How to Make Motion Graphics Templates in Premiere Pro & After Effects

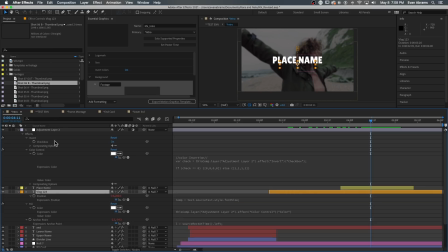(4:04)
Then I can simply link fill effects or fill colors of other layers to this color control, and that will control anything that needs to be recolored in this primary color.
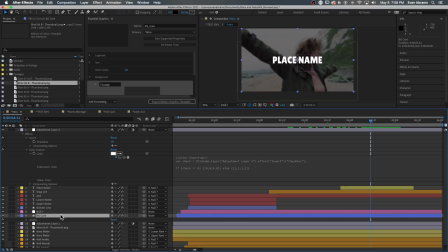(4:13)
I use a similar expression with reversed values on the background card here that provides this optional darkening or lightening as well.
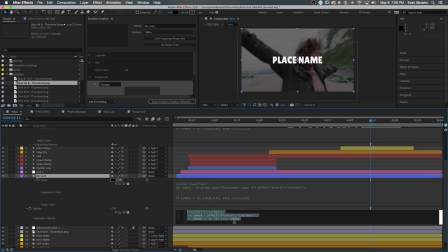(4:20)
I also included a checkbox on that darkening and lightening layer for if it's going to be here at all. This expression here controls the visibility with a checkbox while allowing the original value to be passed through if the box is on.
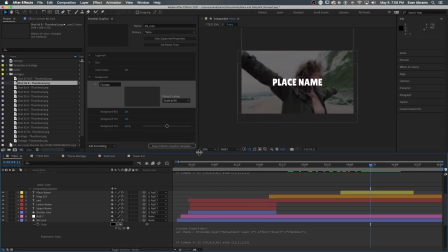(4:31)
This lets users have quick binary yes-no choices, and they have the flexibility if they want to refine even deeper. Returning to our main goal of these templates, making editing faster for our client, we should always have this front of mind.
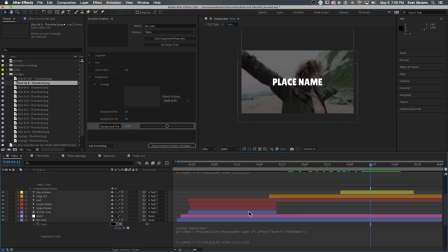(4:44)
How can we reduce the choices when offering controls? Similarly, I've offered the option to blur out the background using an adjustment layer with a blur
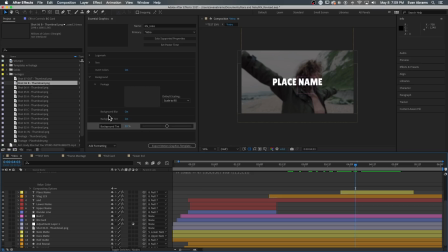(4:52)
over that footage and that same checkbox powered expression on the adjustment layer's opacity property. This is an easy way to give users access to specifically affected footage or not without complex controls.
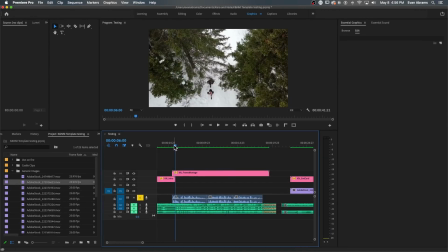(5:04)
Fewer choices equals more speed. But let's get to part two here, the motion montage itself.
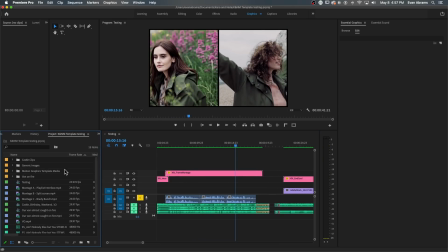(5:09)
This final lockup certainly was not the first option we explored. Originally, I presented three concepts to see which one they would like so we could then hone in the motion from there.
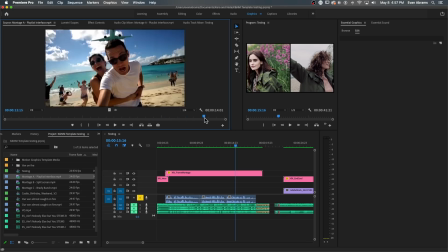(5:18)
One emulated how a YouTube playlist kind of looks. One looked more like a split screen triptych.
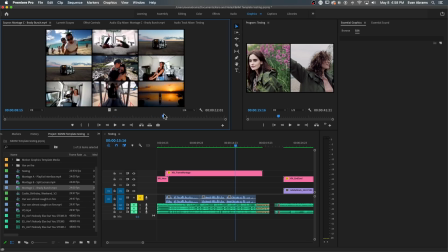(5:23)
And the third is more like a Brady Bunch Hollywood Squares. They went with the middle option, the split screen.
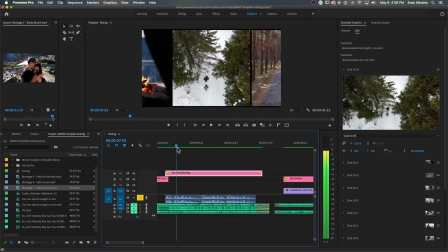(5:28)
So we just needed to refine it to fit with their voiceover.
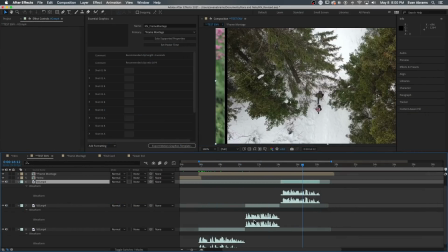(5:31)
Every video of theirs starts with the same kind of script that has these prescribed beats telling about who they are and what their journey's been so far.
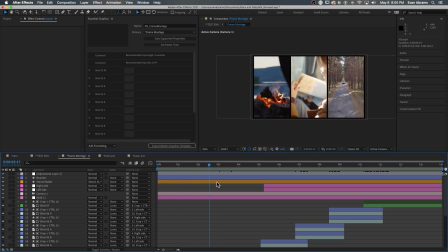(5:38)
This serves as a guide for the changes of the montage going from one lockup to another, and also informed the kinds of motions that I wanted to use.
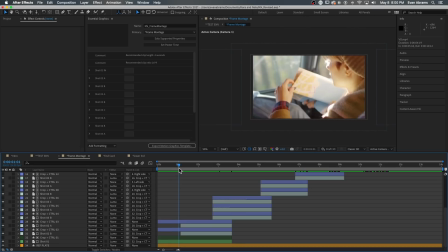(5:46)
So it starts on, we're Kara and Nate, so we should probably start on one large image.
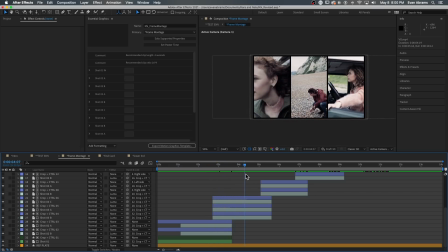(5:50)
Then they talk about traveling the world, so we're going to introduce all that footage in from the sides, slide it around, showing a lot of varieties of stuff they've been doing.
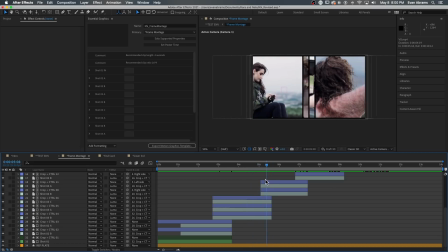(5:57)
Then there is a turn, since now they're living in that hashtag van life and traveling across every US state,
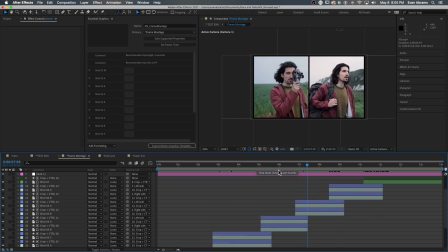(6:03)
we pivot from a triptych to a split screen, and then we shift that split screen in kind of reversing directions. A change of narrative should beget a change of visuals, and we end by returning to a single clip so they can flow this into a line edit very easily.
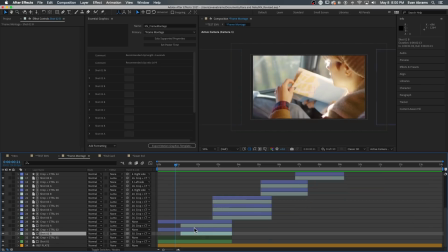(6:17)
From a technical angle, this is all done with many footage layers and shape layers serving as their mats.
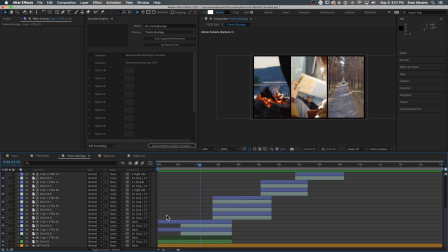(6:23)
Each footage layer has a mat layer above it and uses that as a luma mat. I did this so that I could use white rectangles with black strokes,
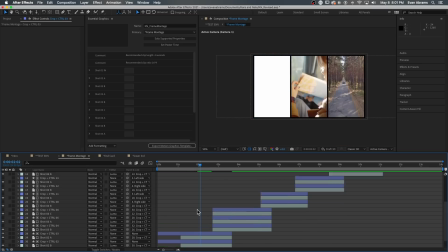(6:31)
and then I could thicken that stroke up to make larger gutters between the footage, or shrink it down to have no gutters at all.
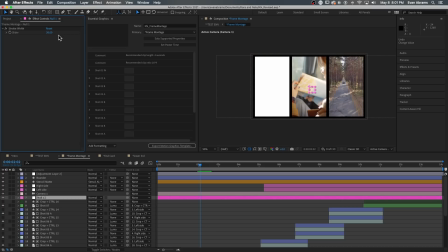(6:38)
We didn't end up using this feature in the template, but it was useful for me to dial in that look and keep it all organized since I could snap
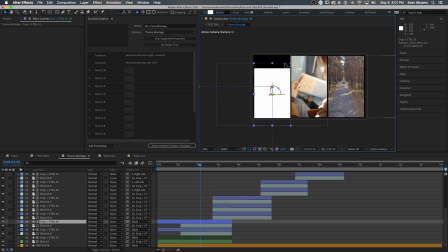(6:45)
the rectangles to each other and to other elements around using the command or control drag option.
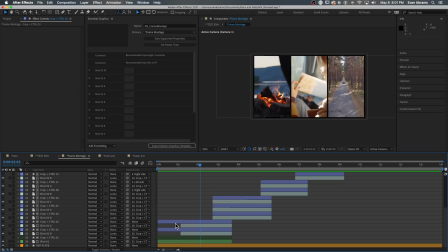(6:49)
Also of note here, the footage is parented to the mats, not the other way around. This lets me work up the motion with no footage first, or refine it with the footage turned completely off. It's a good way to work when the frame can get complicated with tens of elements moving around, taking up resources to render.
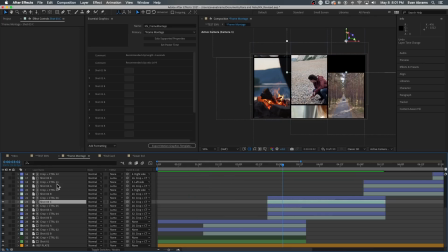(7:04)
It's just nice to be able to simplify sometimes. To make this into a template, it's as easy as dragging all of these footage layers into the essential graphic space. That makes them all into replaceable media. I recommend giving clear labels to the media here as well. Let people know what each means,
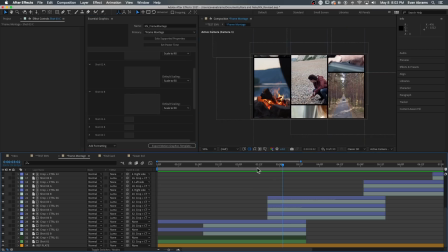(7:20)
and we're using a common naming scheme so that later users can know at a glance which footage they're actually replacing when they drag something into this space.
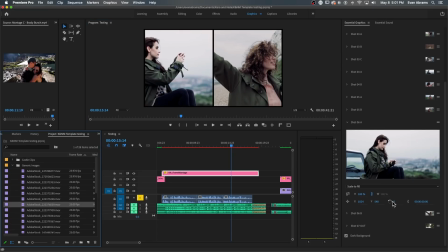(7:27)
When in Premiere, when these are replaced, they might need to be resized, they might be bumped around, they could be zoomed in on, scaled up.
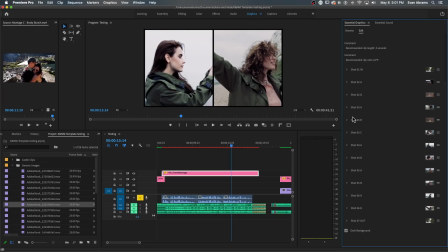(7:34)
That's why mats are a must here in this design. Mats take control of the visible area and they externalize that from the footage itself.
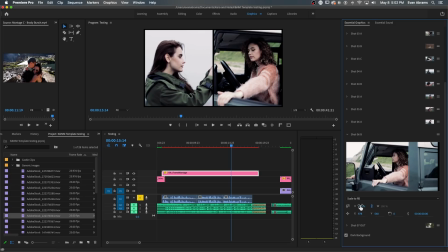(7:41)
And there's no transformation happening to the footage layers at all, so swapping them around has no cascading impact on other parts of the design.
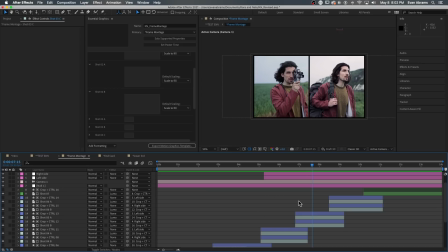(7:49)
These mats also make cropping and resizing really easy. The mat says where the footage will be and how much of it can be seen, so that you might do zooms or pans behind these mats, giving you a nice little extra amount of control that masks won't do as cleanly.
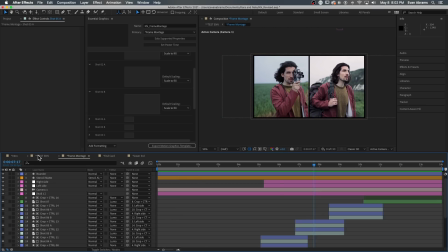(8:04)
So when you're thinking about motion montage, mats are your mates. We also needed a way to marry these two elements over each other.
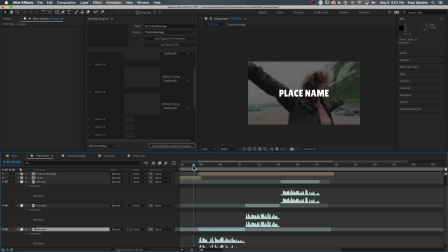(8:11)
So you notice the 5 second intro ends with things kind of closing down to the midline of the comp,
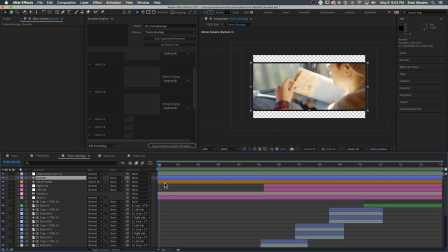(8:16)
and this motion montage starts with everything opening up from the midline using the alpha blending modes on some rectangles to open this thing up.
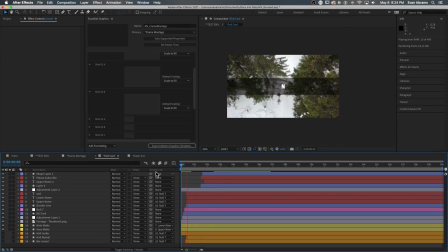(8:23)
We also did a simple end screen here using techniques and actually elements copy and pasted from the intro. Branding is about consistency. A few tweaks to the composition and using the same control concepts brought us to this frame. One design consideration that is unique here though, if you're making end cards for YouTube,
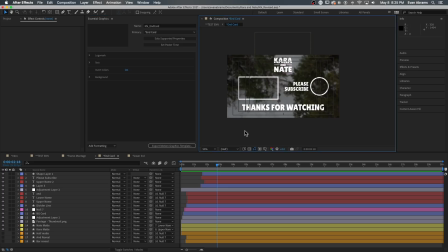(8:40)
you should know that there needs to be space for the overlay elements that YouTube's own interface will be putting over top of the video later on.
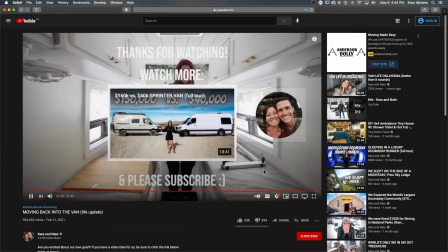(8:48)
So this rectangle here isn't much to look at, but it's going to be filled with a thumbnail later in the YouTube interface.
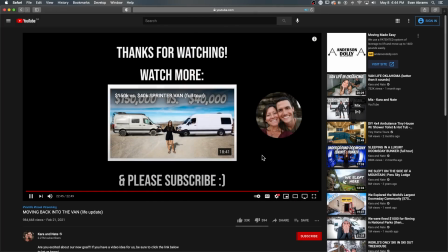(8:53)
This strange circle over here will be a circle filled with their channel's icon, and the hitbox will extend over this whole area.
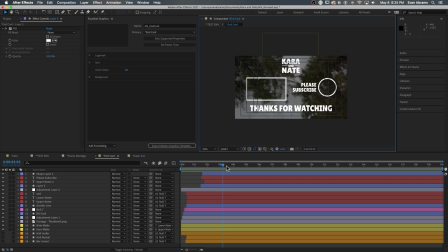(9:00)
So you want to think about those things when you're designing this composition. We also needed to get into the end card pretty fast. These things are going to be up for 20 seconds at most, so the template can cover the whole 20 if they need it. But the video is basically over.
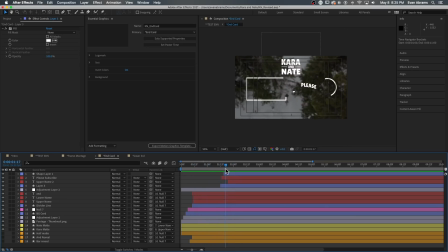(9:13)
If the call to action is going to land, or if the viewers are going to click on to the next place we want them to go, we need to use punchy, fast motion to get them to this screen. And the replaceable footage behind here is going to hopefully hopefully allow Kara and Nate to put something interesting and captivating that'll keep people around a little bit longer here at the end as they close out the show, which I guess means it's time for us to close out this show. I hope this was helpful to you. I hope you learned a lot about media replacement, a little bit about methodology, things you can apply in your own work. Make sure you subscribe to Adobe Video and Motion on all the social platforms you use. We have more in this very series coming up, so you want to stick around for that. And make sure you turn on notifications so you get all the Adobe updates, tips, tricks, tutorials right from the source. I'm Evan Abrams. Thank you so much for watching. I'll see you around the internet.